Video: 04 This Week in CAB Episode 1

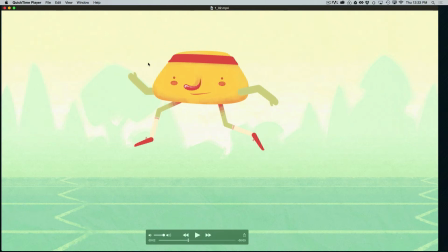8:17 Let this hang in the air a little bit longer before it comes down. And then as it comes down, we have a very similar situation to the pushing off the ground.
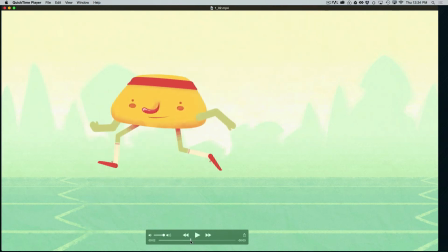8:28 We need something to catch the weight. And what's happening here is the leg is bent. It stretches out a little bit. This is good. This is good that the leg stretches out a little. But you would actually want to exaggerate that and have the leg stretch out quite a bit more.
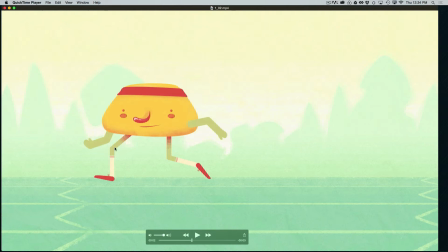8:46 And then you would not want the leg to bend until the weight of the character follows. Because remember, the foot's going to touch down first, plant on the ground, and then the weight of the figure is going to come down on that leg, and then it's going to push the leg down.
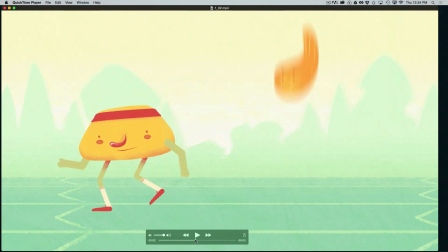9:06 And we're going to get this little recoil here, which is happening, but this needs to be much more extreme because the weight of this character and the momentum coming down, we need to really feel that boom.
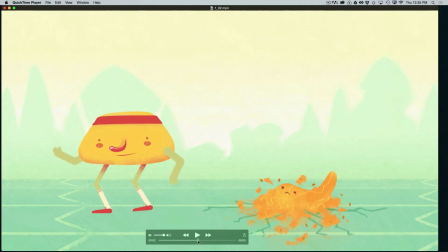9:19 We need to feel that weight really come down in order to believe that this character has real mass and volume. Nice little touch here with the arms. Little overlapping action with the arms. It's not entirely working, but it's the right idea.
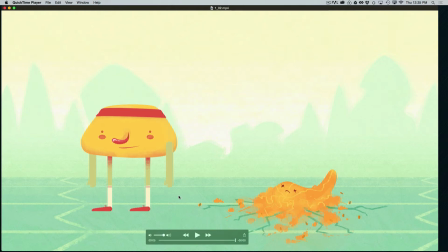9:38 You definitely want arms to kind of swing and overlap. You want that overlapping action. In this case, it doesn't feel quite motivated yet by the movements and by gravity, but it's getting there. It's moving in the right direction. So this one's a good start, really a good start.
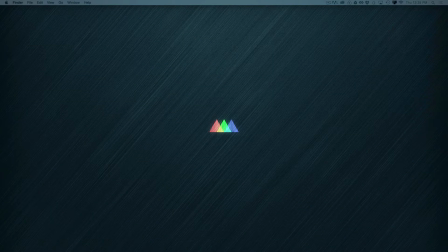9:57 Okay, let's take a look at a couple of others here. All right.
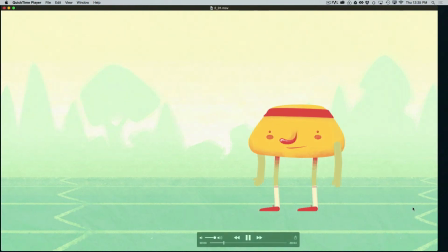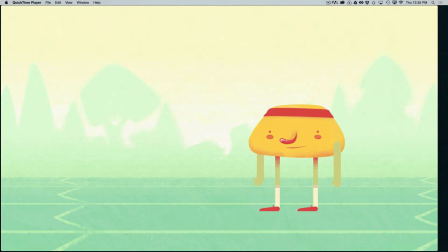10:10 All right, a really fun one here. Now this one's a little more successful.
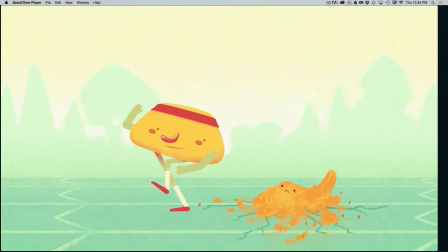10:15 The timing is much better,
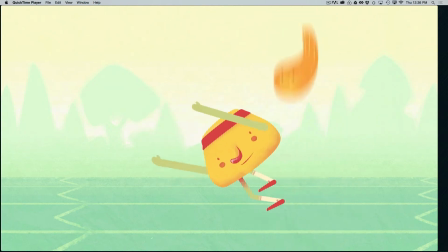10:20 and we get a much better sense of the performance of the character.
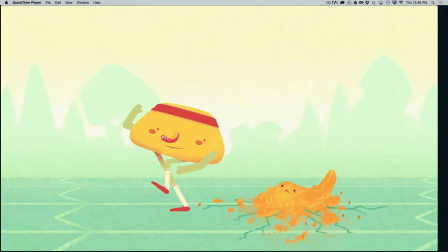10:25 And performance is our second biggest task. Maybe the first one is just physics and weight, making sure the character looks like it has weight and it's reacting to physics in an appropriate way.
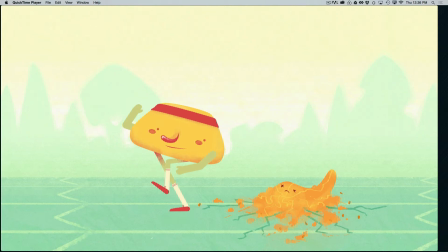10:41 But the second and really the most important thing is the performance. Does that character seem alive? Does the character seem like it's thinking and feeling?
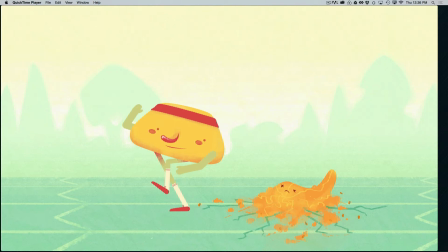10:54 The audience should be able to understand not only what's happening around the character, but what's happening inside the character's head. What is it thinking? What is it feeling?
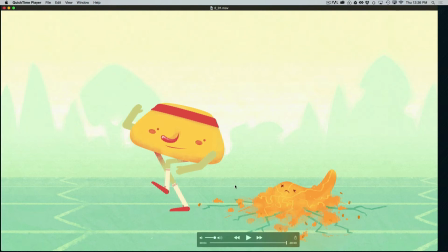11:05 That's part of, again, what makes an audience engage with a character, but it's also extremely important for story clarity.
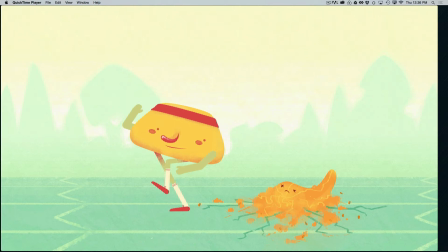11:12 If you want a character's actions to be clear, the audience needs to understand why the character is doing what they're doing. Why is that character suddenly kicking that other character? Well, because he's mad.
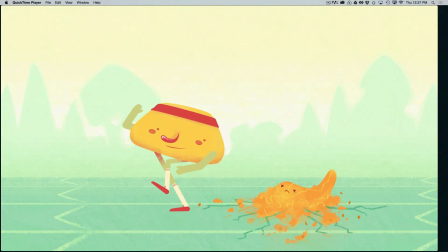11:27 How do we know that he's mad? What did he react to? How did he change? What is his body posture? What is his facial expression? All of those things need to communicate what's happening so that we are clear in the motivation of the character.
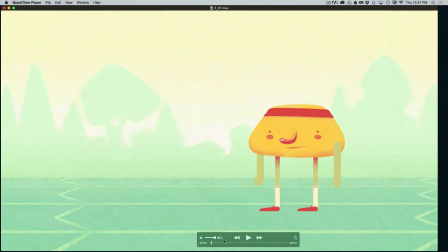11:44 So that's something that's really important. And in this piece here, there's a clunk right at the beginning here, right here, where I believe you just need to actually start rendering here. I would just start rendering right here and not bother with this first pose.
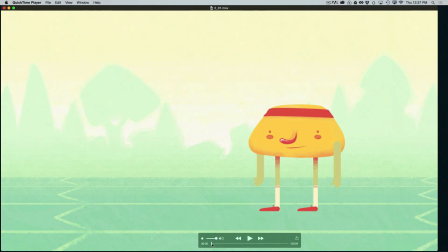12:01 Or you got to animate from this pose to this pose smoothly so it doesn't just pop. But once it goes to this pose, if we start it right here,
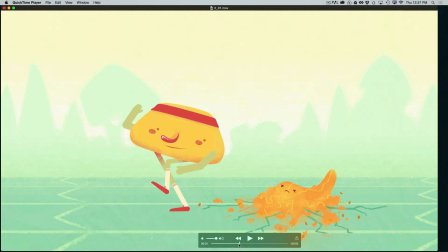12:12 we get the sense of the character looking around, and then we get this nice little take, which is nicely done again for a beginner.
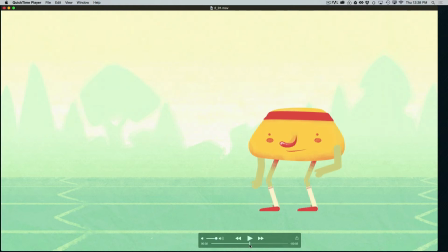12:19 We get a little tiny little anticipation, and then just a spaz out. Really fun there.